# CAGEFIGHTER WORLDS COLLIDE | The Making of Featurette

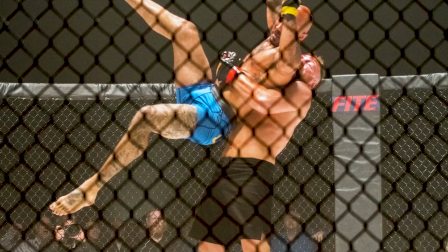496s
In a lot of these movies, these guys, they put on the makeup and they get all look all beat up and so forth and the fake blood, but they got the stunt guy in there doing all the hard work. We don't do stunt guys around here, not in Saskatchewan. Me and Alex were our own stunt guys and they're doing all the work. There's no extras, no doubles, nothing like that. When I suplexed him on his head, I just had to suplex him on his head. I actually clipped him in the mouth with a good left hook yesterday that hopefully he doesn't want to give me a receipt for.
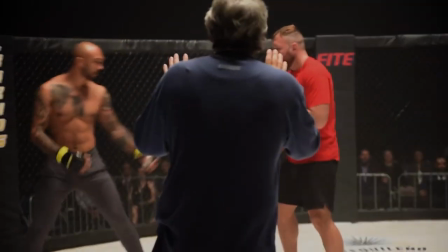527s
When we're on set, there has to be an element of fluidity and almost improvisation so that the actors can bring their own creativity,
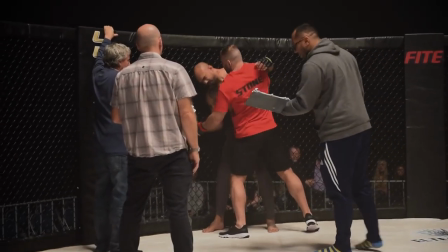534s
because with people like Alex Montagnani and also John Moxley, these guys are artists with their bodies, and they have a lot of creativity in the way they move and the way they express themselves through martial arts.
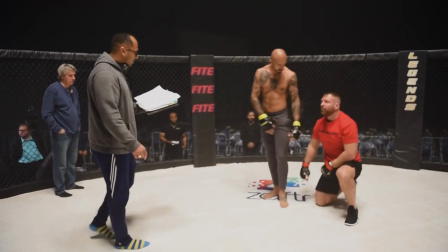546s
So I didn't want to restrict them on that, and I wanted them to be very much a collaborative process of us crafting the fights together.
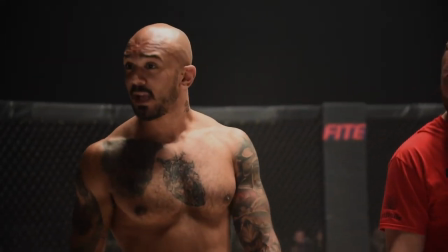552s
As you can see by my face, there's a few bruises from yesterday. We've been working on bringing that explosive style very close to actual fighting.
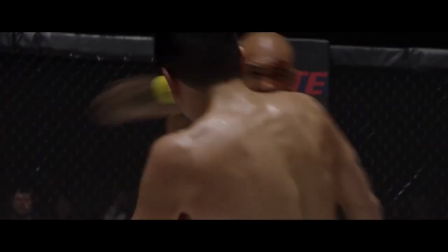566s Yeah, they're really starting to open up the cut above Reiss's eye. He's knocked him down. Anderson's right back up.
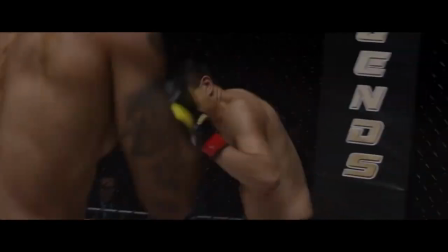572s Reiss is relentless. He stalks Anderson.
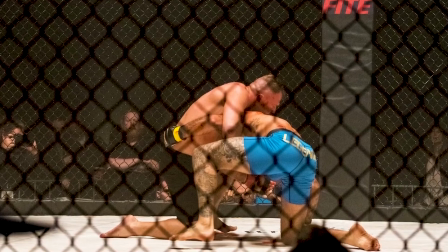574s
And I've really mixed up the striking with the takedowns, the grappling side of it, to entice the actual MMA fans, so they can watch it and say, you know what?
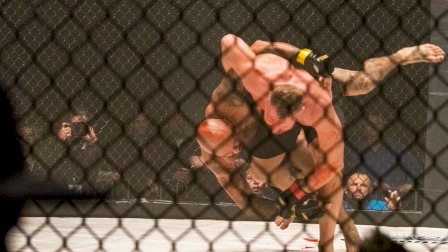583s
These guys, they're legit.
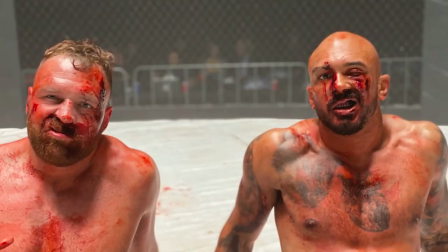585s
The cool thing how they cast this is they cast not just actors, they cast fighters. which I think really makes a big difference. And I just love it that these guys really have thought. I don't think I would have been interested in doing this if it was like actors acting like fighters.
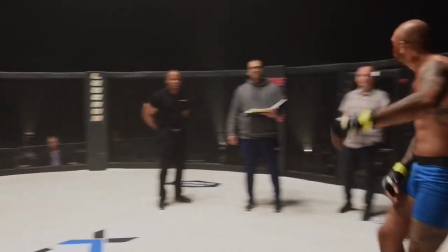599s
I mean, you can't fake really good fighting. You've got to train, or you already have to know the world. So there's a level of authenticity. The rewarding part about this is kind of watching some of the footage back and knowing how much physicality
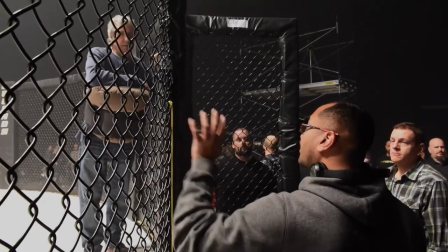612s
and how much energy we were really putting into it to sell this as a real fight.
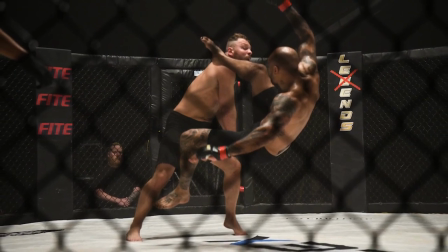619s
Watching some of the footage back and the good takes and the good camera angles, when you get that one shot that's like, and the head goes flying and the spit goes flying and it looks really realistic,
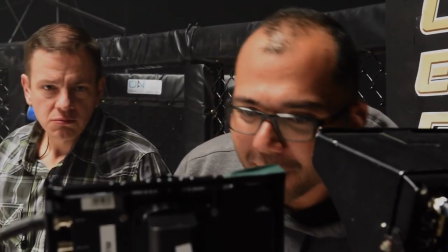630s
that's such a satisfying feeling when you get that one perfect take of that perfect punch.
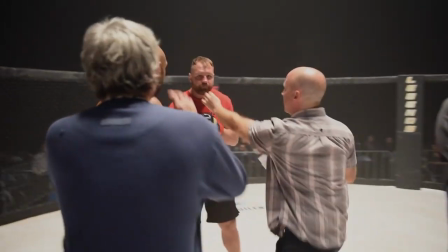635s
You know, these fights really look legit, and that's, you know,
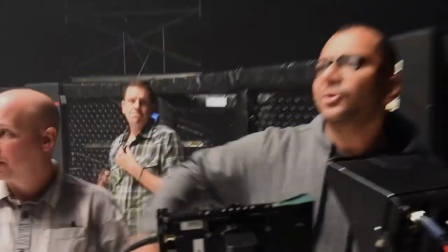639s
because I have a lot of martial arts friends that I would poke holes if they don't, so I want to make sure that they look awesome.
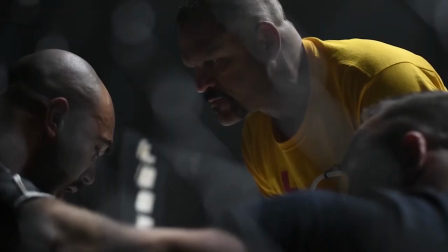645s
You need to see this movie because it's gonna knock your socks off. It's got a good storyline, it's interesting, and it also gives you an insight into the complexity of being a fighter.
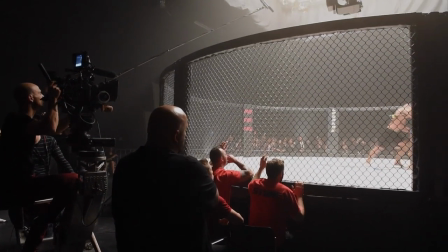654s
Reiss isn't really fighting Randy Stone. He's gotta overcome his own internal struggles and insecurities and so forth to make sure he goes out to the cage and is his best self.
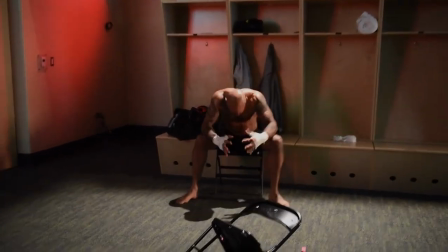667s
So whatever you're facing in your life, you can put yourself in Reiss's shoes and it'll inspire you. I mean, Alex is such a lovely presence. I think people will really root for his character.
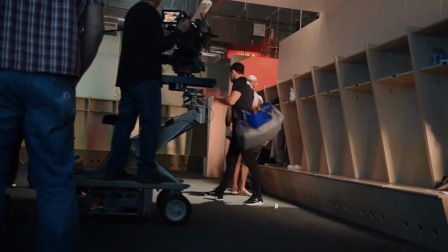678s
It's a pretty awesome story, and I'm happy to be a part of it. I'm in it, Chuck's in it. All the pieces of the puzzle are really meshing well, and it's gonna be fun.
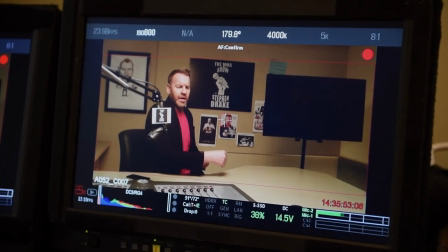688s
I think this film is pretty true to form. Like, if a wrestling fan was watching this movie, which hopefully they will and they'll enjoy it, they'll get it because they understand from being a fan that that is very real.
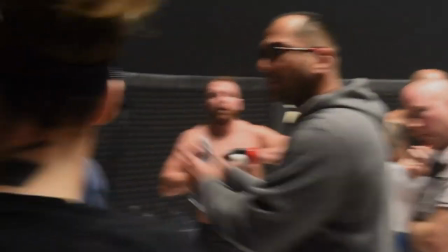699s
For me, I'm a martial artist myself, so I'm very critical on myself to deliver fights that look completely authentic. And, you know, I wanted to match the level of films like Warrior and Creed and Rocky, and if possible, maybe even exceed it.
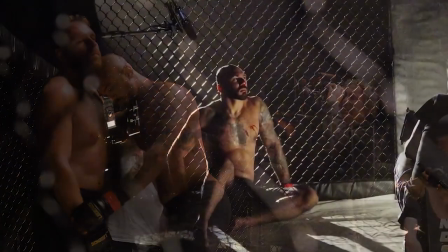713s
Before going into this, I just thought about guys in a cage and like really just gritty and like blood. But you really see that there's so much heart behind fighting. And I think that that's what this movie is really going to bring out to people. If you're a fan of cage fighting, if you're a fan of combat sports, if you're a fan of sport movies in general, this movie is going to tick every box for you. And it's going to have you go on the edge of your seats. It's going to have you wanting more. You're going to want a sequel, prequel. You're going to want the whole box set. You're going to want the poster. You know, trust me, just go and see it. You're not going to be disappointed.